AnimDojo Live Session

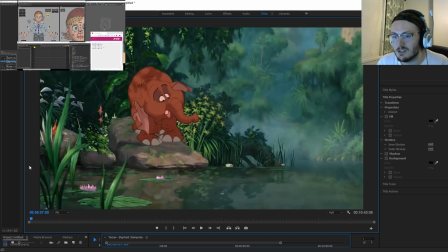(4:09)
So I want you to be aware of that. So you can see that was 4 frames before on water.
Sanitary.
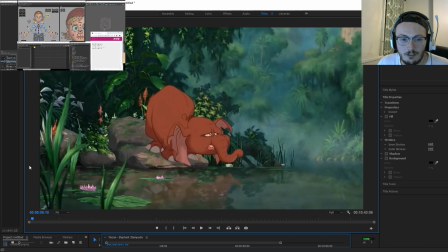It looks questionable to me.
So I'm just looking here. Sorry if it's crackling the sound.
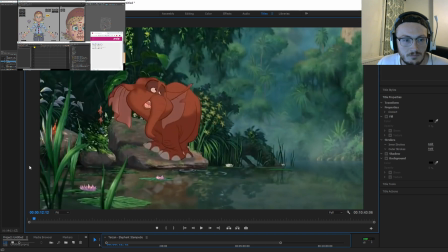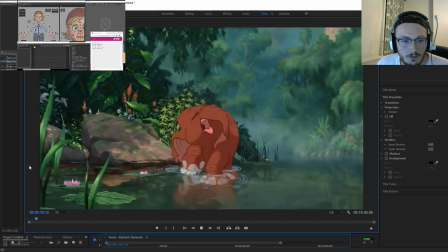(4:50) It's fine, honey.
So it's around here where he says bacteria.
But what about bacteria?
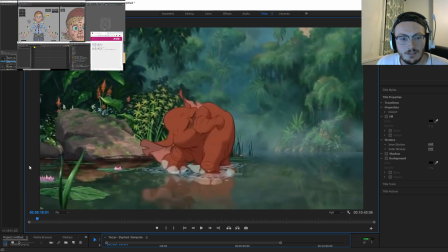(4:56)
So all of this is actually pretty good considering.
bacteria.
So on here, on teria, you would open the mouth and then the tongue would flick down after.
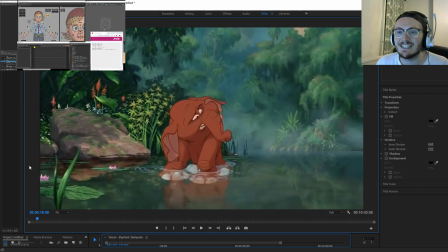(5:11)
So you do this to anticipate, and then you go, and then the actual sound of the t comes from the tongue, not the mouth. So the mouth would open earlier.
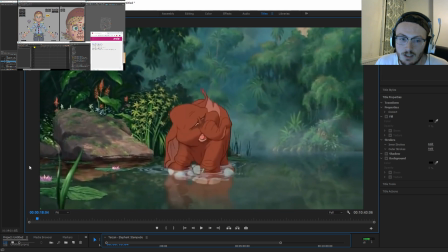(5:27)
So, sorry, the mouth would open on the sound, usually, and then the tongue would come down with that, so it'd be slightly offset. But on here, you can see here, there's no tongue articulation. They curled it slightly, but it's not really on the roof.
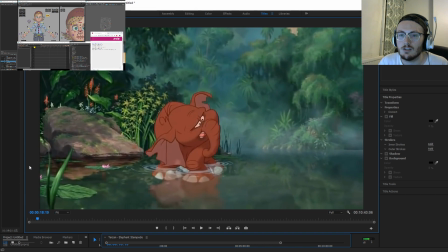(5:48)
So you don't really read the t so much. You just see that, you see it with the mouth, but not the tongue. So that's where they're choosing. That's where they're choosing to do it. They're not favouring the articulation, they're favouring the shape, so that you read it.
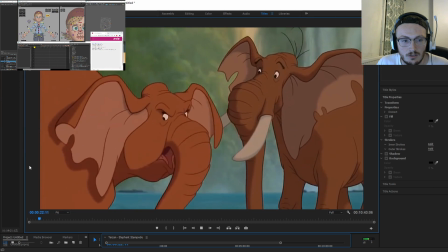(6:04) Tantor, can't you see Mummy's talking?
Again, they're talking.
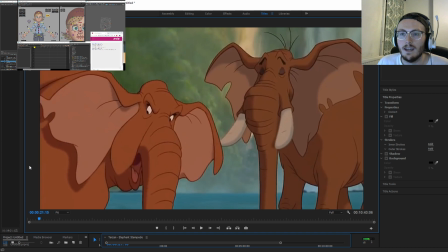(6:10)
So on talking, you would favour your tongue to the roof of your mouth, so that you can articulate the k. You can't go k without your tongue.
You see mummies.
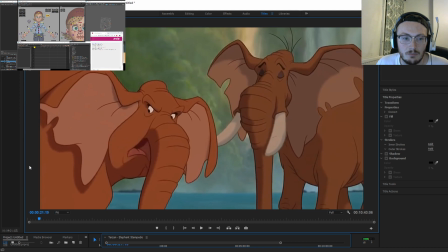(6:31) Again, mummies
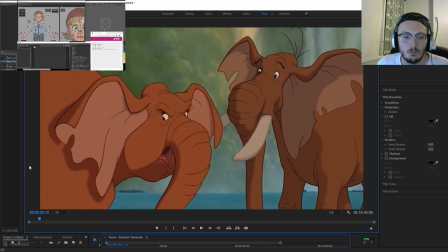(6:36) talking.
There. See, they didn't want to articulate the k, and they favoured the shape. They just eased into one shape and then came out of it. So that's just a couple of examples of how they use it.
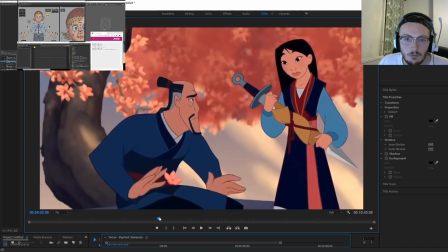(6:51)
Try and find another bit. So this is in Mulan. Let's see another example we can find.
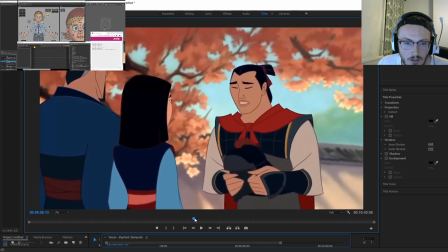(6:56)
I think I saw one earlier around here.
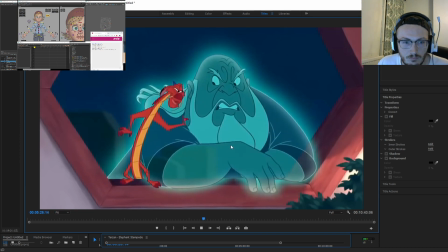(7:02) Come on. Who did a good job? Come on, tell me who did a good job. Oh, all right.
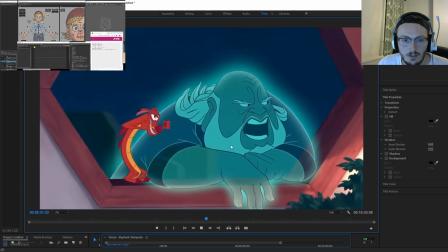(7:09) You can be a guardian again.
There you go, you can be a guardian again.
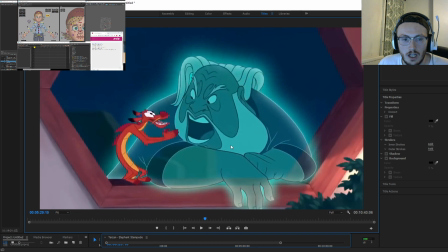(7:17)
Right. So, alright. You can... So we don't see the k. You see that?
You can be a guardian.
He just favours in.
You can be a guardian.
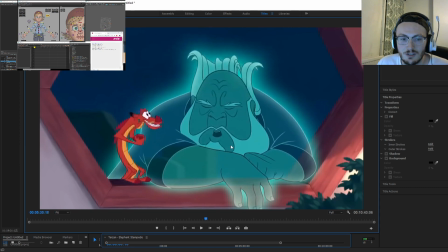(7:37)
You don't even see the mouth close.
You can...
See that? How they're just favouring the shape? They don't even read the b, which is quite bad.
You can be a guardian again.
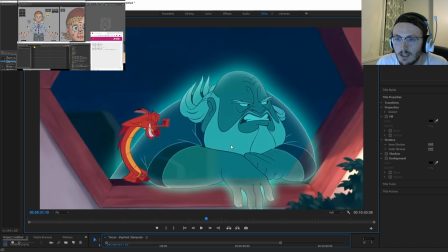(7:56)
Now, this might have been a design choice, but again, they're not doing what's technically correct. Again.
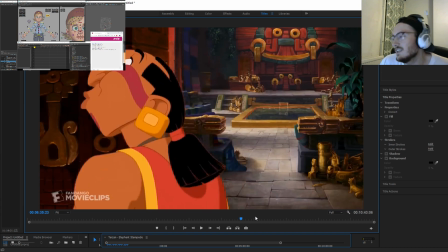(8:05)
It's a pretty fun motion. Okay, now I wanted to compare that with, say, DreamWorks, and I
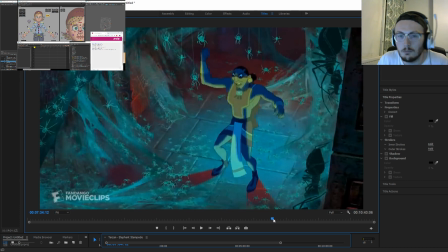(8:12)
wanted to keep it still a fair comparison by keeping it human and also keeping it 2D.